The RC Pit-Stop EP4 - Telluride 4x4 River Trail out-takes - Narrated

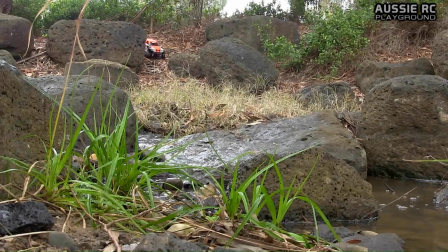12:34 When you've got a couple of people to help you carry equipment around, or that can do you know, nice shots as they're following the truck along,
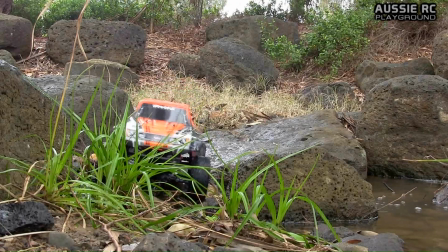12:42 that can obviously you know, prolong the shot and make it a much more interesting viewing.
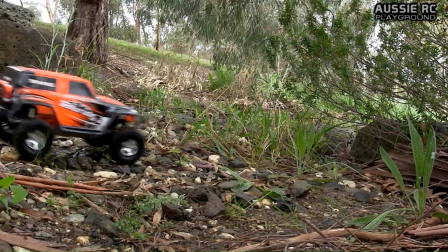12:49 But when you don't have anybody to help you like me, it makes it a little bit tougher, and you basically have to go from shot to shot, from angle to angle.
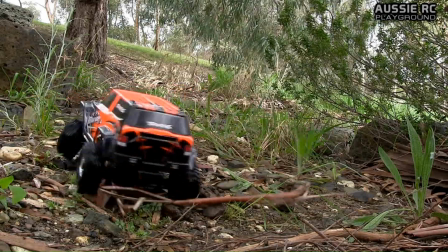12:57 And here I pick up a passenger. You can see there, that's not welcomed. Go away please, and reverse, and go back and do it again.
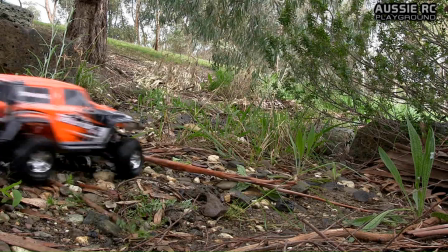13:08 So it does present its challenges, but I think at the end of the day, you know, if you're clever enough on how to do it, and I'm not saying that I am.
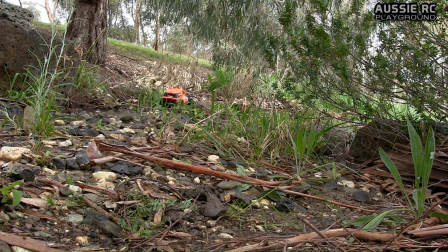13:15 I mean, I've seen a few trail videos out there that are really well done, and they're all done with pretty much either onboard footage
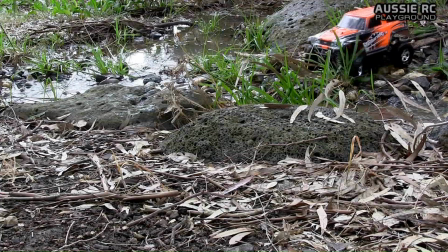13:23 on the vehicle that they're using, or they're using still shots like this,
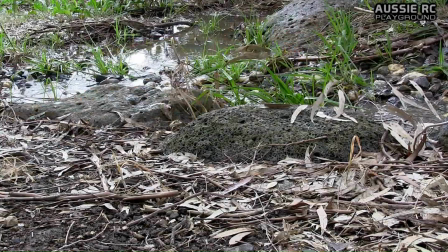13:27 where or not still shots, but fixed angles like this with the camera.
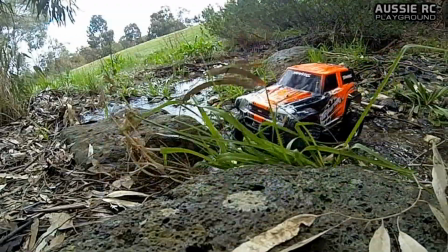13:33 You know, they can be quite good. So here you'll see the previous shot that you just saw.
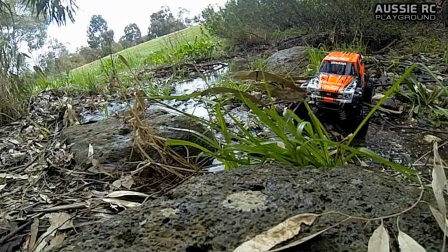13:39 You know, that was the first time I actually tried to climb those rocks from that angle, and it made it over straight away.
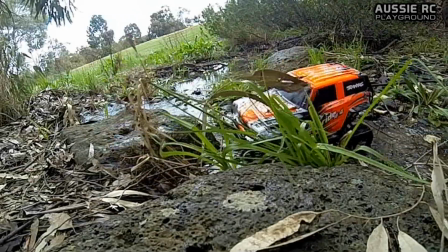13:44 But here I had the GoPro set up, and
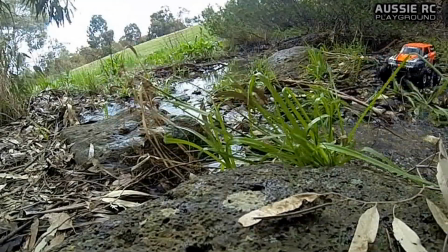13:48 you know, I was trying to make it over these rocks, and the truck just did not want to cooperate at this time. It just seemed like no matter what I tried to do, I just couldn't get it over
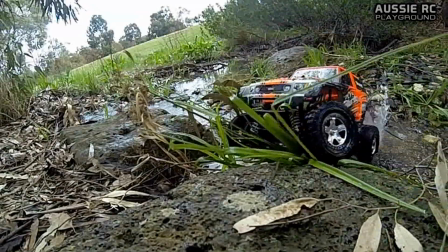14:03 these rocks, and it was frustrating me a little bit. And again, this comes back to the angle of approach, your speed,
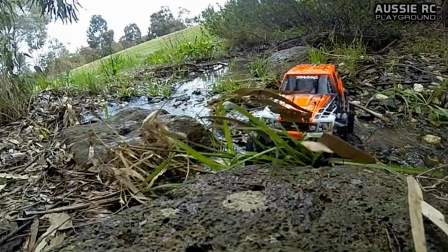14:11 you know, how you can see that the rocks that are on the creek bed
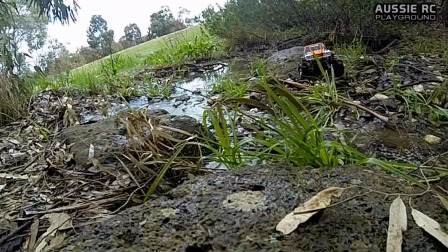14:16 were making the truck sort of bounce around to an angle that just wasn't helping me. Some of that was to do with those rocks.
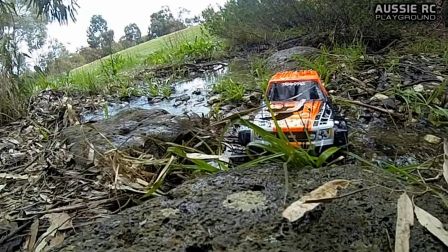14:25 Some of it was to do with my lack of experience in approaching that challenge there, those rocks there.
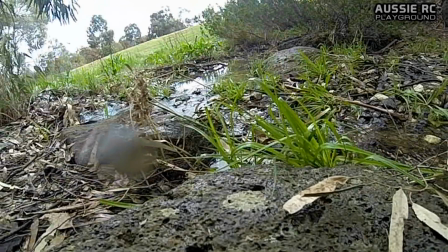14:32 So in the end, I just got frustrated, picked it up and threw it up at the other end of the creek, and went to try it again. And you'll see me drop it here. Boink! There it is.
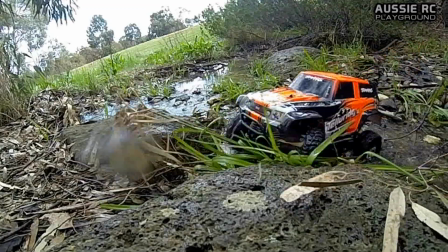14:45 So you'll see here that I'll give it a few good goes, but you know,
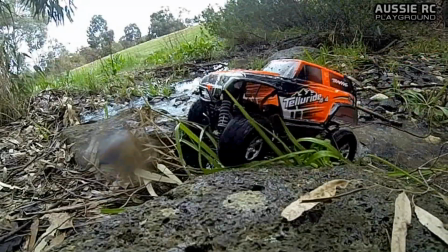14:50 that I think it's a combination of lack of experience from the driver, tires not being very good, also the fact that the tires are wet,
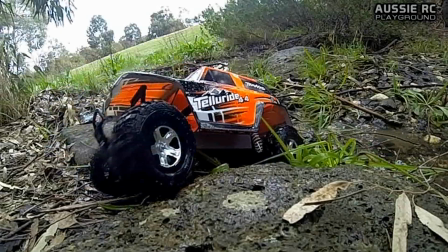14:59 and you know, it's just slipping and sliding all over the leaves on the ground, all over the rock.
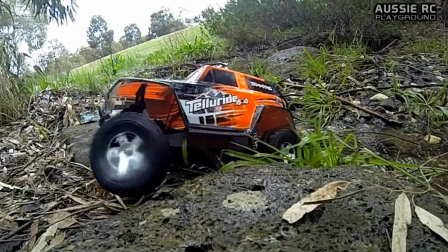15:07 It's just not going to make it over at this stage. And it was frustrating me.
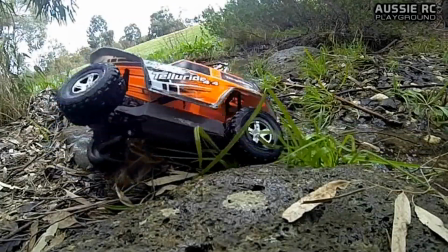15:13 It was right there. I mean, all that I needed to do was to get that that right front wheel to grip and to turn,
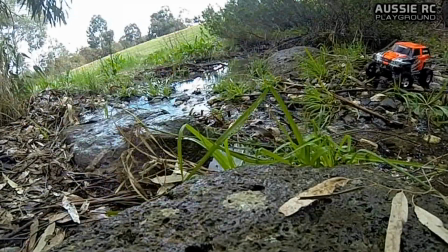15:20 and eventually I made it over, but it was really messy, so I didn't use that in the final version of the video.
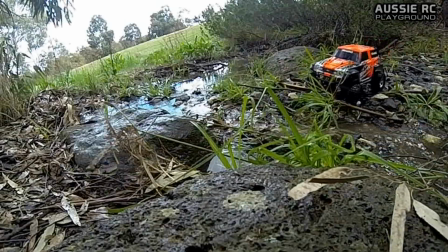15:26 That was just a terrible approach. I just hit the rock straight on. So we'll go again, and can we make it?
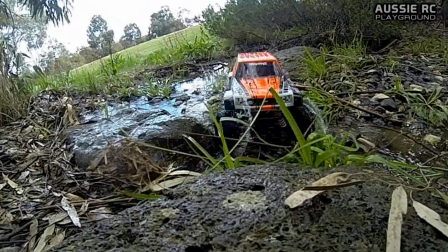15:33 Can we make it? No, but we get lots of splashing water.
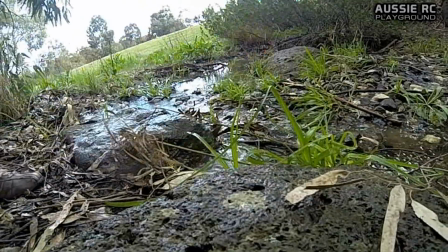15:37 Great thing about this truck, and I know that some people overlook this about the Telluride, is, you know, it comes out of the box fully waterproof.
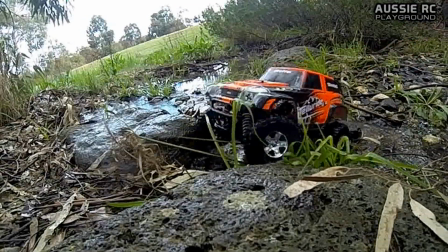15:45 You can do this sort of thing without having to plaster dip everything, and that's the shot that actually made it to the final version.
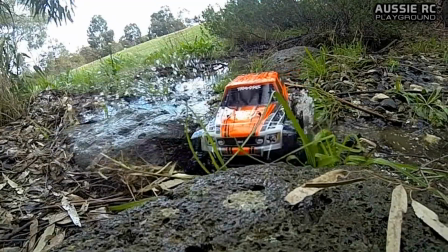15:54 Here I've included a couple of slow-mo shots just to you know, please the senses for all those who wanted to see some slow-mo.
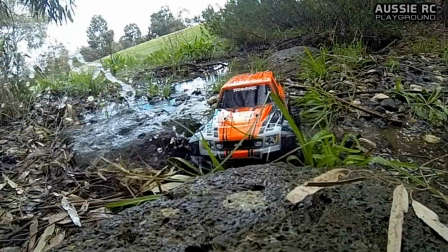16:03 But I think you know, that is pretty much, you know, coming up to the end of this video now.
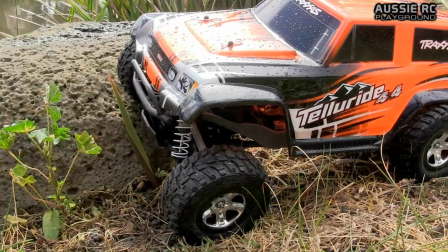16:09 You'll see there's one final shot that didn't quite make it, which was this one here.
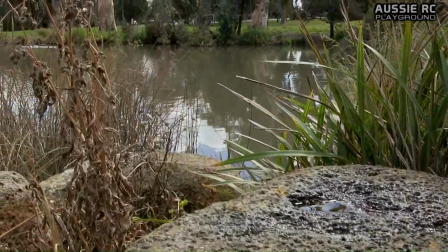16:13 I almost used it, but there was this big dead sort of weed in the middle of the shot,
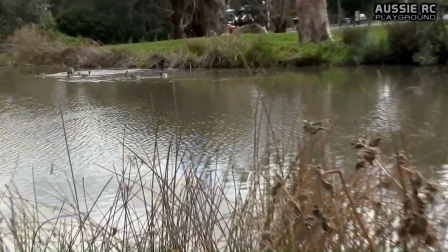16:20 and I didn't really like that, so I decided not to use the this final shot for the video. So that's pretty much the last shot and the end of this video. Hopefully you guys enjoyed it. Hopefully you know, you guys got to see exactly how the Telluride performs when it's not so much glamorized in a 4.5 minute video.